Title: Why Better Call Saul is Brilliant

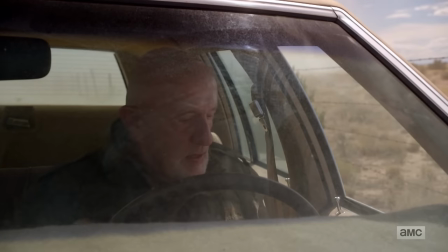(0:00)
Better Call Saul is one of the best shows on TV right now. It's as entertaining as it is inventive.
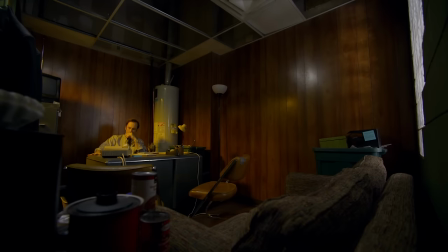(0:06)
It feels distinct, even in the so-called golden age of TV.
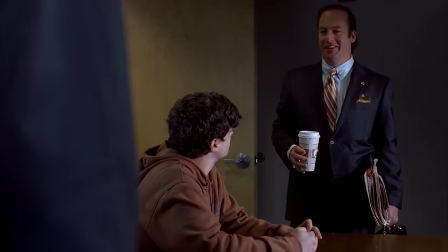(0:10)
When I first heard that Vince Gilligan and the crew were making a Breaking Bad spin-off centered around a unique but goofy side character, I'll admit I was skeptical.
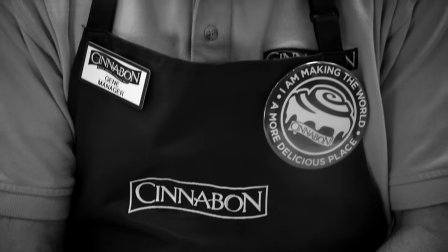(0:19)
But Better Call Saul has turned out to be something wonderful and amazing in its own right.
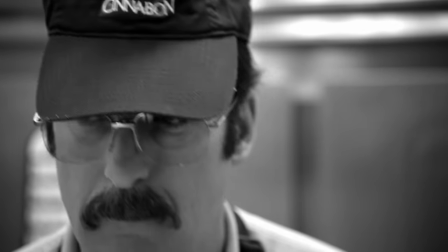(0:24)
And as the third season wraps up, I want to talk about why I think it's such a special show,
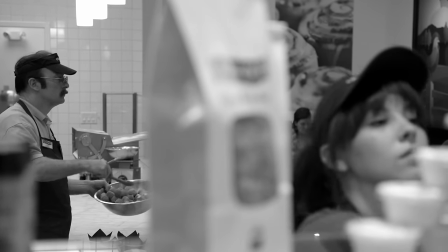(0:30)
examining specifically the aspects of the show that set it apart from most shows on television right now.
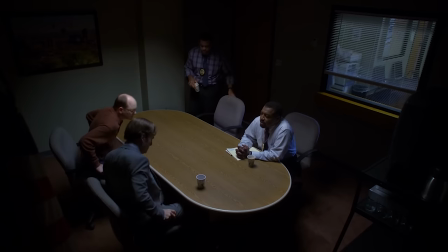(0:36)
This video is free of major plot spoilers, but I'll be using examples from seasons 1 and 2.
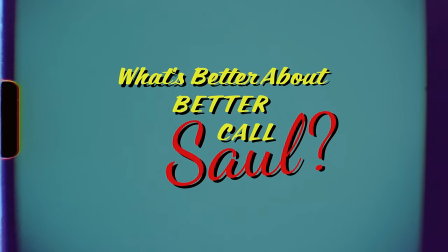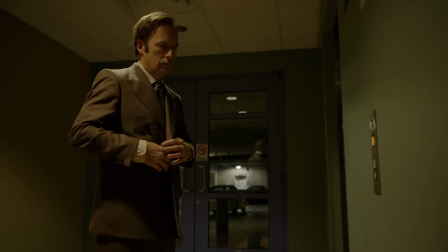(0:54)
I want to start with a quick example of the kind of visual storytelling that makes me love Better Call Saul.
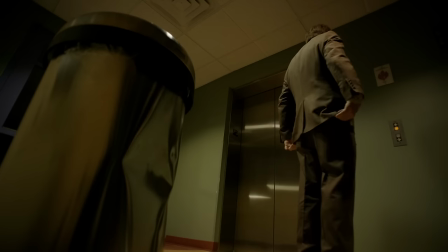(1:01)
In the pilot of the show, Jimmy McGill, our main character, is standing at an elevator, and we have no idea where, and we get this wide shot with a dented trash can in the foreground. Jimmy looks at it, so we know it's important, but we don't understand the significance of it yet.
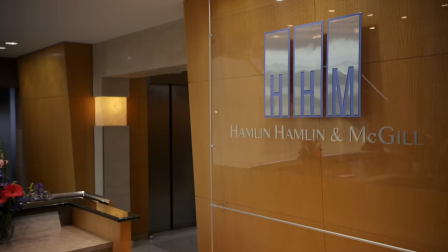(1:18)
The scene progresses, and we find ourselves in this huge fancy law firm, where Jimmy seems to know everybody.
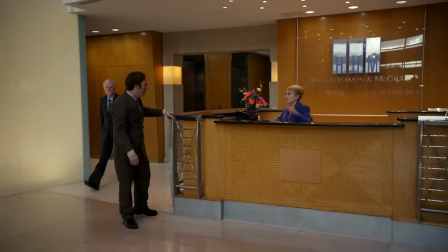(1:25)
They could have introduced this location with an establishing shot of Jimmy entering through the front door,
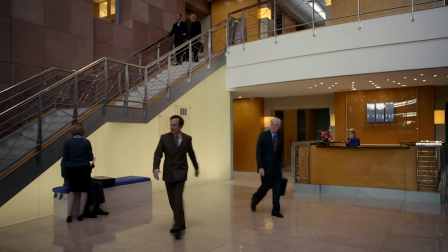(1:30)
but by introducing the scene with Jimmy coming up through the basement on the elevator,
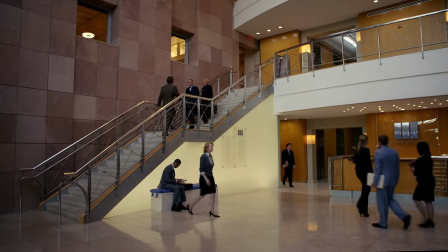(1:34)
we've already contextually started to associate frustration and possibly anger with this location,
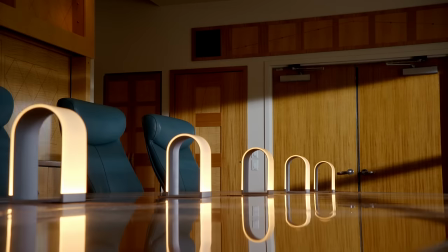(1:41)
even though Jimmy seems friendly with everyone.
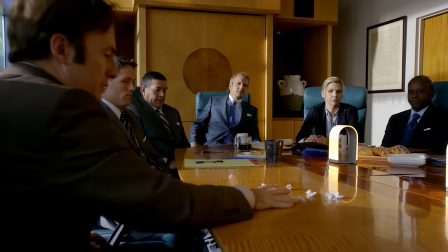(1:47)
As the scene continues, we get a few minutes of dialogue that gives us background about where we are and Jimmy's relationship to these people.
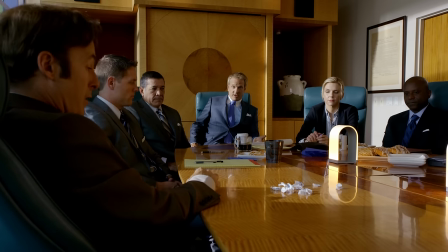(1:55) That's money for Chuck. Isn't that what you wanted? A measly 26 grand.
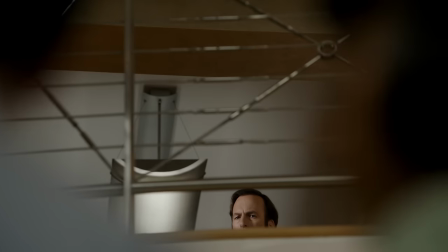(2:01)
Another short scene updates us on a subplot from the episode without using any dialogue,
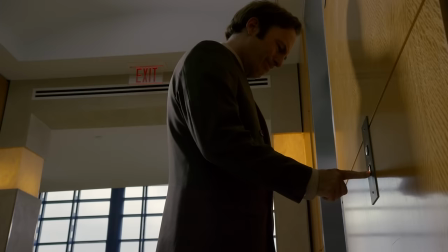(2:05)
and then five minutes later, just when we started to forget about it,
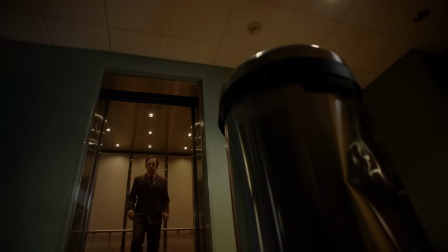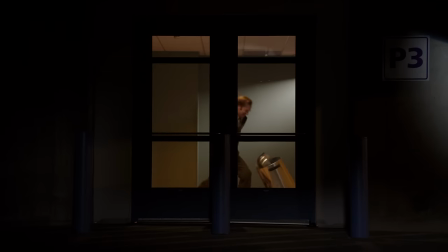(2:15)
pay off
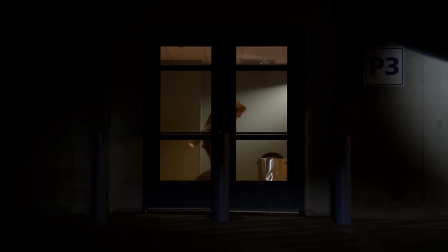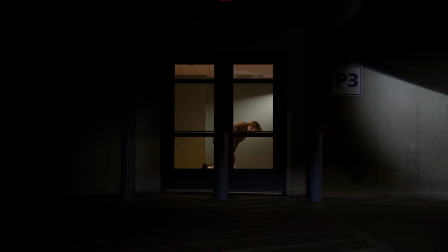(2:24)
with a brilliant shot that pulls back as an amazing reveal.
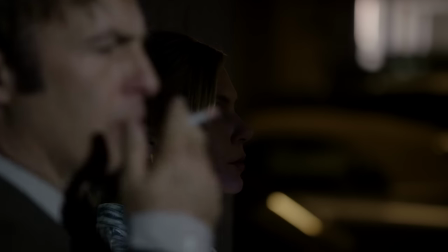(2:31)
And with just a few more shots, they established the entire context of a relationship.
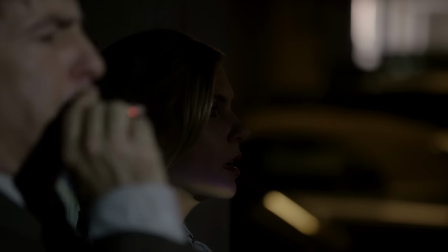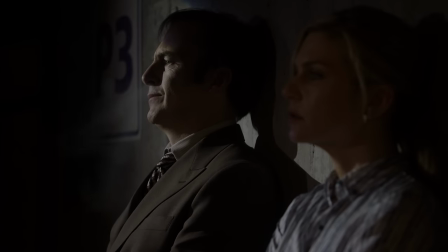(2:43)
We learned so much about these two characters, relationship and history visually that they can say almost nothing to each other.
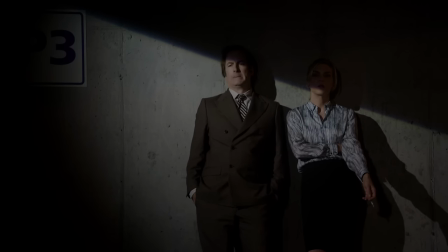(2:52)
And we already understand so much.
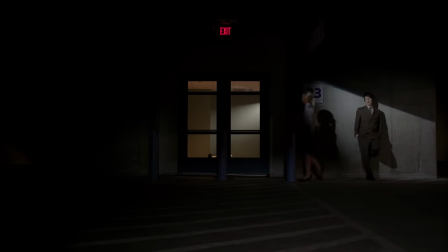(2:56)
This whole sequence uses visuals to establish the fact that Jimmy has a history at this place. He's worked with these people, and he's experienced frustrations here in the past, but not a word of exposition is needed.
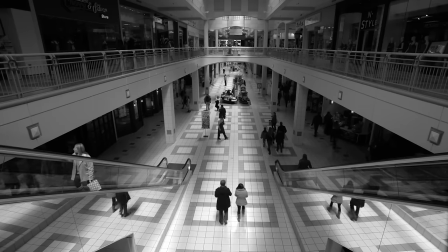(3:16)
Probably the most immediately noticeable thing about Better Call Saul is the uniqueness of its look.
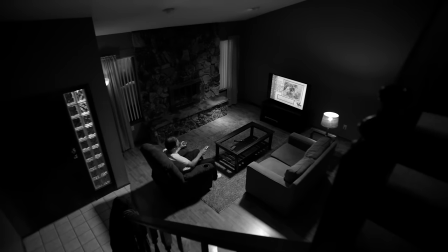(3:22)
I could spend an entire video talking about the use of wide shots in this show.
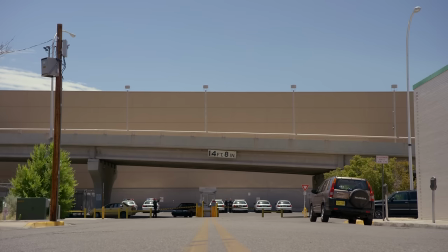(3:27)
Building upon some of the established visual themes in Breaking Bad, wide shots are used to an amazing effect.
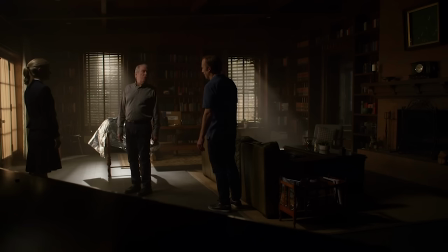(3:33)
In most shows and even in many movies these days, wide shots often serve simply as an establishing shot,
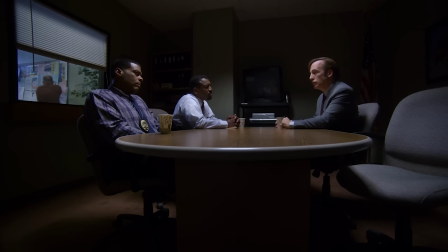(3:39)
but Better Call Saul probably more than any other show I've seen uses them to their full potential.
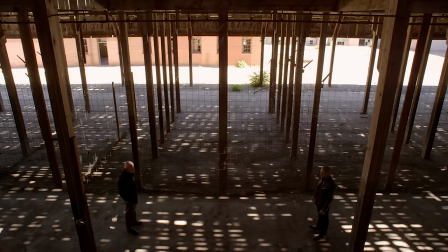(3:44)
In addition to establishing places and settings, super wide shots communicate a sense of aloneness,
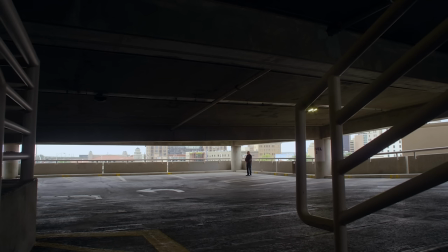(3:50)
and they're used for dramatic emphasis, much like a close-up is used in many shows.
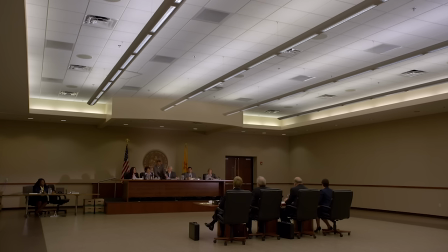(3:56)
Randomly grab an episode of any network crime show or law show off the shelf,
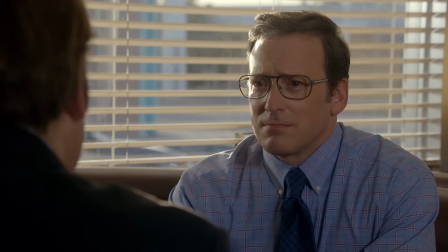(4:00)
and you often end up with scenes that consist of a wide-establishing shot of two or three people talking,
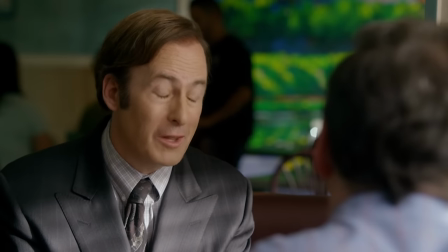(4:06)
followed by a series of over-the-shoulder medium close-ups.
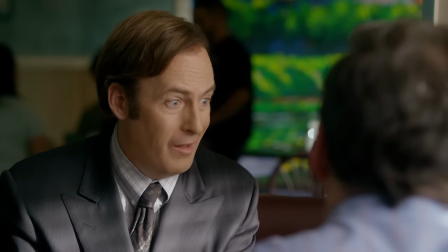(4:10)
Better Call Saul, a show where many of the characters are lawyers and paralegals could easily fall into this trap,
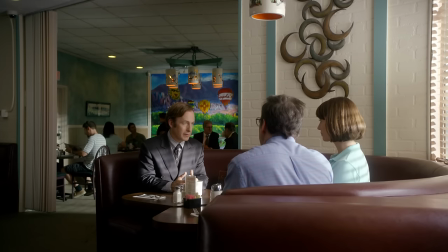(4:16)
but they keep the scenes grounded in the world with these wide and ultra-wide shots.
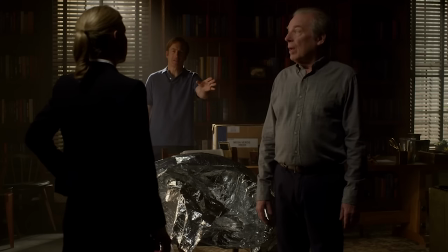(4:23)
But the use of wide angles, while the most obvious, isn't the extent of what makes the cinematography special.
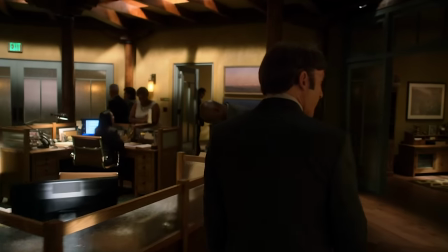(4:30)
They'll often use longer takes, dynamic blocking, and go the extra mile with location work to create some incredibly cinematic moments.
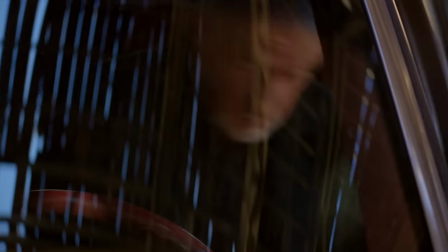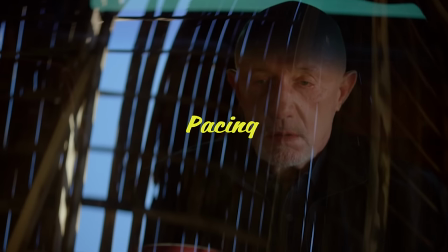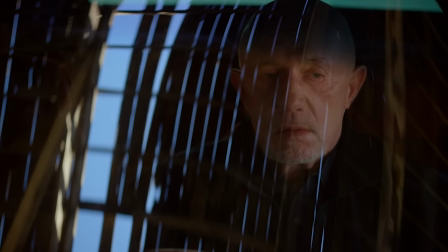(4:52)
Better Call Saul has a slow, deliberate pacing that's rarely found on TV.
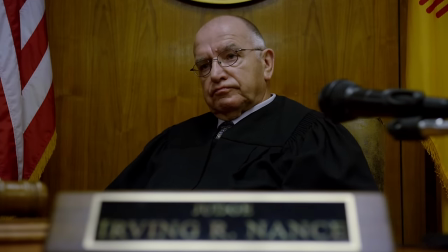(4:57)
The very first post-title scene of the show is a quiet, awkward courtroom.
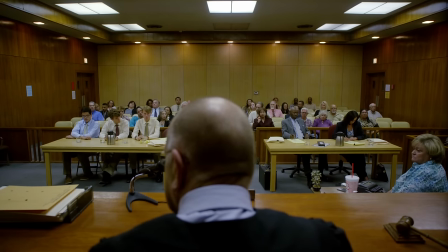(5:03)
The cold open before the title had almost no dialogue, and that's followed up with this.
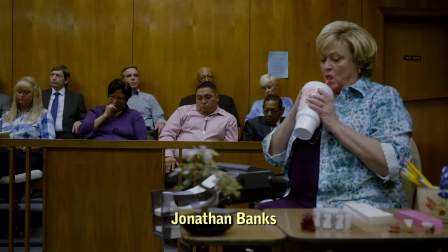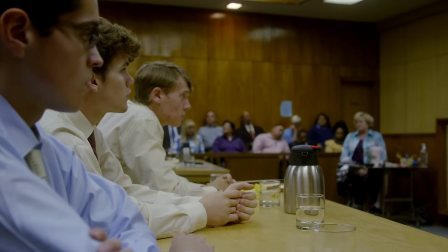(5:18)
It's eight minutes from the start of the show until you get a real, audible line of dialogue said by a character on the screen.
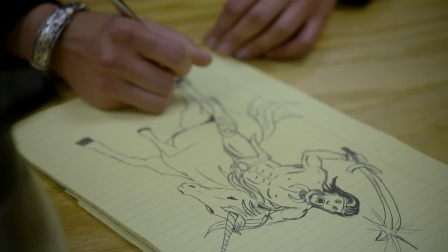(5:25)
This is usually the time when pilot episodes are trying to suck you in with something exciting or intense.
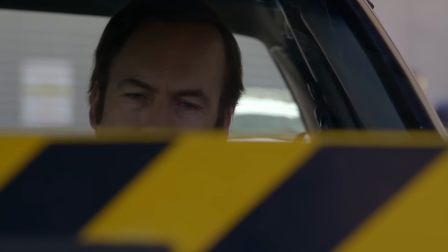(5:35)
Even Breaking Bad started off with more of a bang. But Better Call Saul establishes itself from the start as being more interested in the quieter,
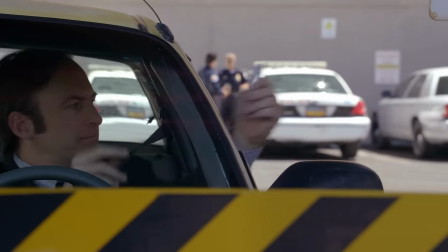(5:44)
slower workings of the characters and the world.
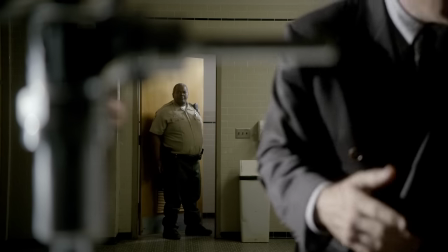(5:49)
The dramas that are happening within each episode are small compared to those in many other shows, or even compared to Breaking Bad.
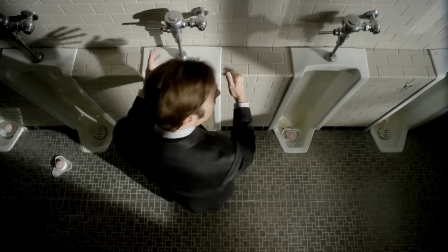(5:57)
Better Call Saul does an excellent job of unfolding those smaller dramas in a way that feels meaningful.
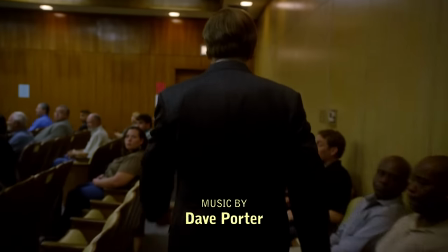(6:06)
A smaller story isn't less worthy of the screen, it just needs a different lens to view it by.
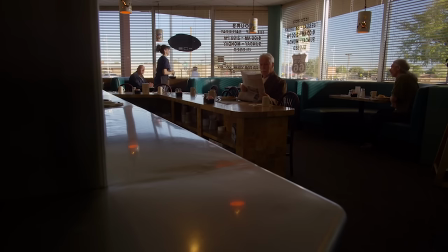(6:12)
Better Call Saul gives us that lens by giving the characters the time and the space they need to live, breathe, and grow.
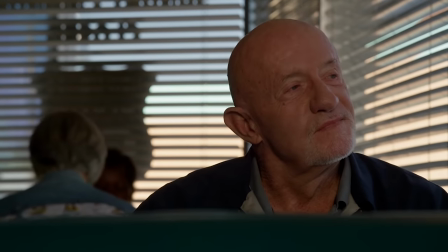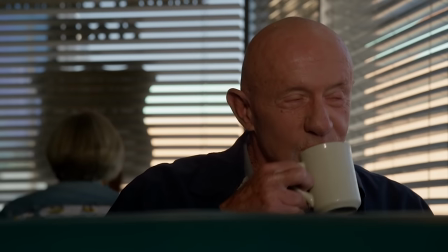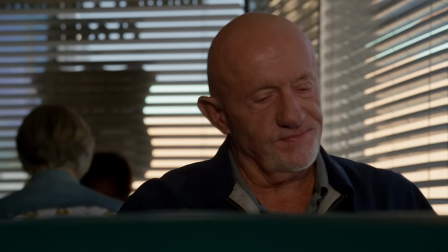(6:31)
The creators of the show don't tell us to care about Jimmy McGill or to start to sympathize with Mike Ehrmantraut.
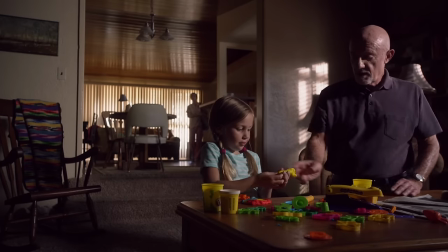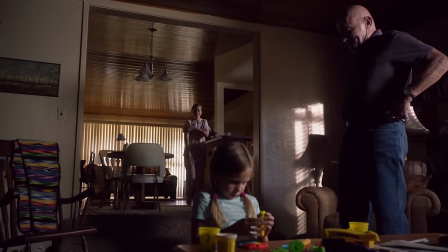(6:45)
They allow us to see them in action, good and bad, and we can't help but become endeared to them in the process.
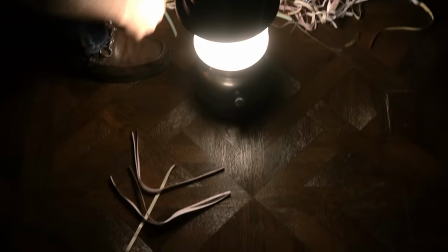(6:52)
But it's not just slow, we also get, when appropriate, excellent use of montages to move us through time quickly.
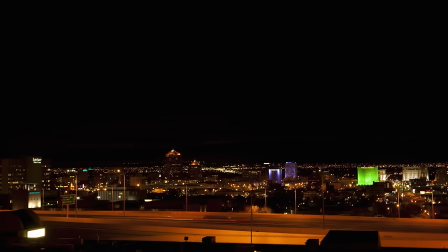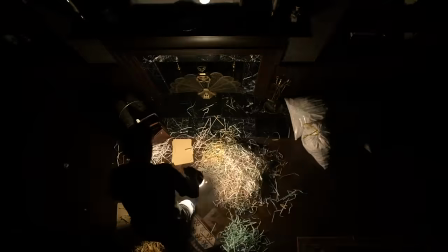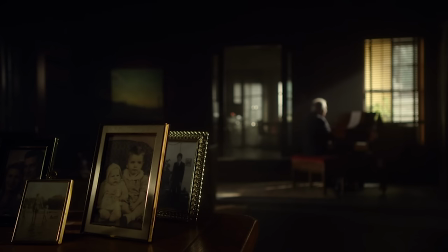(7:17)
Shows with rich, fully fleshed out characters are more common in TV now, but it's still difficult to pull off.
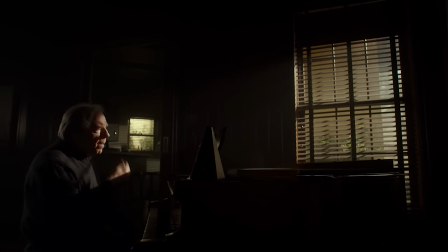(7:24)
Better Call Saul has very human characters that do things that make sense for them to do, not just what the plot needs next.
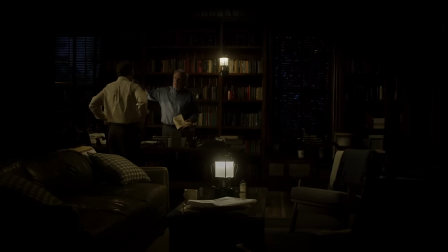(7:32)
Jimmy's relationship with his brother Chuck is an excellent example of this.
You look peaked.
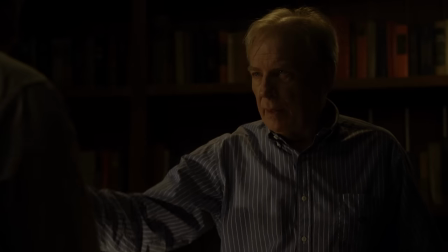(7:37) I'm fine. Please just sit. You're not in trouble.
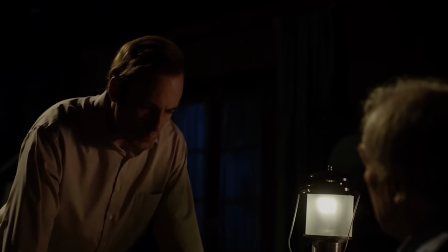(7:42)
While many viewers dislike Chuck and tend to side with Jimmy as the protagonist of the show when conflict between them arises,
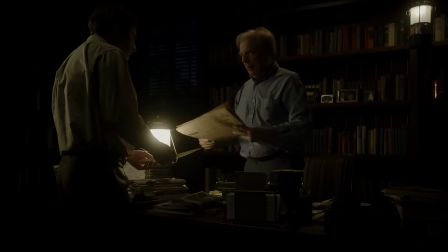(7:49)
Chuck is treated fairly sympathetically by the show.
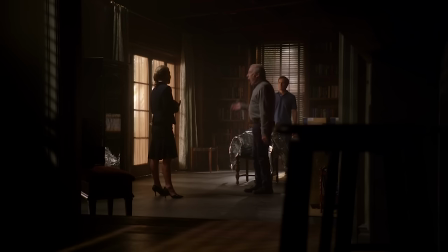(7:52) I understand that you have a great affection for Jimmy, a great many people do, but please open your eyes.
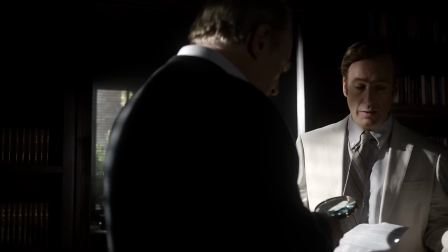(7:59)
We can understand his motivations and why he feels the way he does when conflict arises with his brother.